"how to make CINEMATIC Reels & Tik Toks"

Hey, what's up everybody? Matthew Gold from Wasting Time Productions, and today I'm going to show you how to make cinematic reels and cinematic TikToks. Let's get to it. Okay, so to do this, obviously we have to be shooting vertically. So what I'm going to do is switch to my phone.
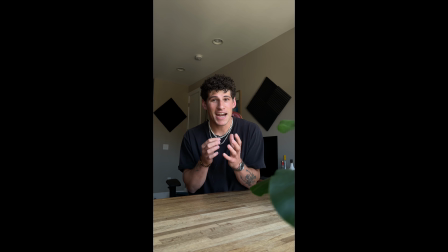You can shoot on your camera, but for what you're going for, an iPhone is still great. So first things first, we want to adjust some settings.
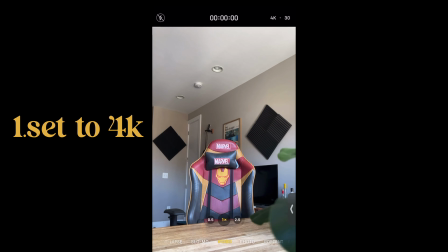What I like to do is set it to 4K. It may be a bit overkill, but it still looks great.
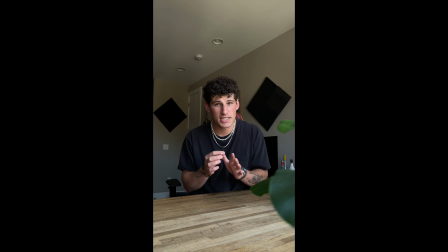If I'm going to be talking like this, I'm going to set it to 24 frames per second, and then I'm going to take the exposure and I'm just going to lower it a little bit. And now that we have our settings down, like any good shot, we want to work on composition. Typically what I like to do is add something in the foreground. Like in my main shot, I have some greenery here and I have some greenery here. And in this shot, I have some greenery here.
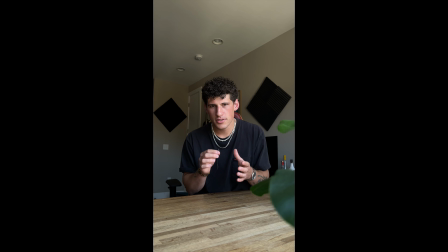Now that our shot looks good, let's take it into post. Alright, so we airdropped our footage into Final Cut Pro. This is what it looks like. And once again, like any video, the next step we're gonna do is color correct.
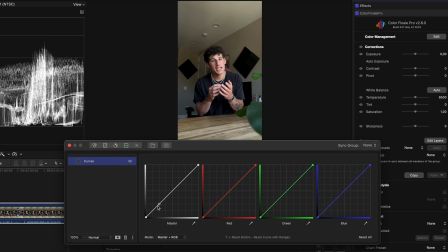Alright, I'm gonna go in, I'm gonna add a slight fade first, but then I'm gonna bring it all down just like this. And I find that gives me a little bit more shadow. Next, I'm gonna use this camera matrix tool, which just kind of helps give me more of a natural blue orange tint to everything. And I'm gonna go in, I'm gonna drag our green slightly over.
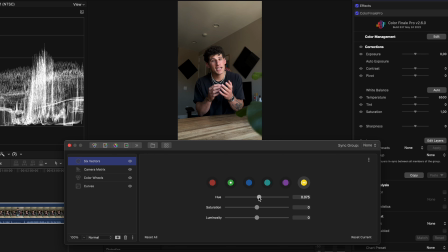I'm gonna make our yellows a little more red and our blues a little more teal. That's it. As far as color correction, I'm not going too crazy here. So a little before, after. And then finally, I'm gonna add my own titles. Now disclaimer, I'm not exactly sure if that hurts or benefits you as far as both TikTok and Instagram's algorithm, but I'll tell you what, it definitely looks better. I would say try and find a font that works for you that you can use consistently. Lately, I've been using the font Britannia Ligatura. I think it's how we're going. That's what we're going with. And currently, I've been opting to use yellow instead of white or black just because I think it pops more.
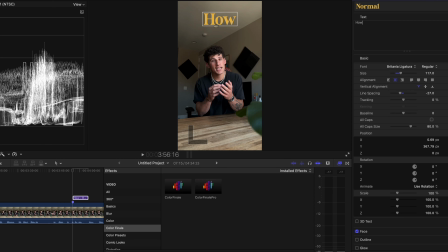So we'll call this How to Make Cinematic Reels and TikToks. Now a little trick I like to do to make sure we're not losing that text as it starts getting towards the bottom where it's brighter.
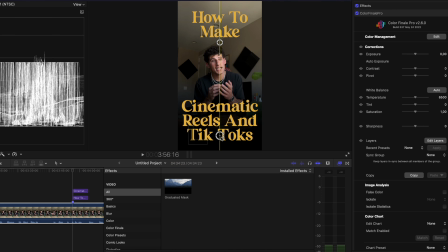I'm just adding a slight graduated mask. Really taking down the opacity. Therefore, it's not affecting the image. It's just making the bottom slightly darker. And then when you're done, you have a video like this.
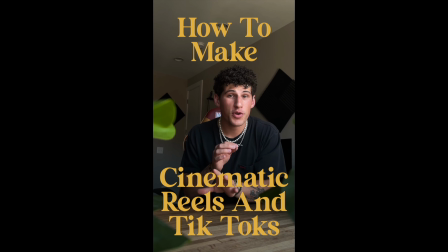All right, here are 3 ways to make your TikToks and your Reels more cinematic. Number 1, get your settings right.
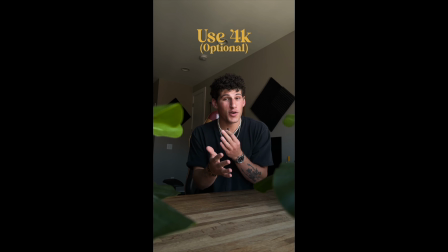Make sure you're shooting in 24 frames per second. If you want, record at 4K, and then make sure you're exposing correctly.
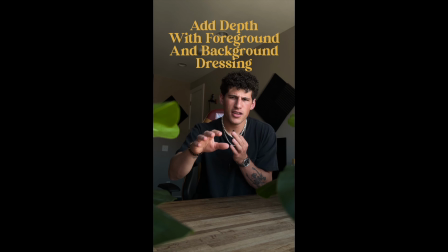Number 2, craft your image. Make sure you have something in the foreground. Make sure your background looks good. That way it's more visually appealing.
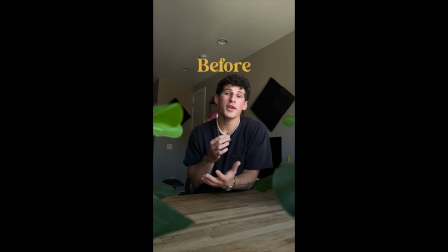And then number 3, when you're doing post-production, you can add a little bit of color correction, and then make sure you're using a nice font.
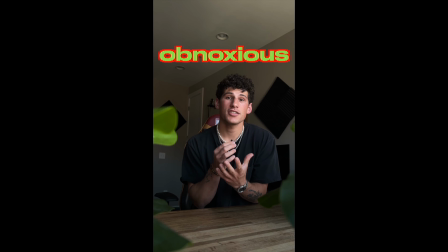Something that's easy to see, it's easy to read, but it's not obnoxious. And that's how it's done. I hope you learned something here today. If you liked this video and you want to see more like it, you know what to do. Subscribe to this channel, like this video, comment what else you want to see. I'd be happy to do it. I thank you for watching. I hope you have a good day, and as always, keep creating.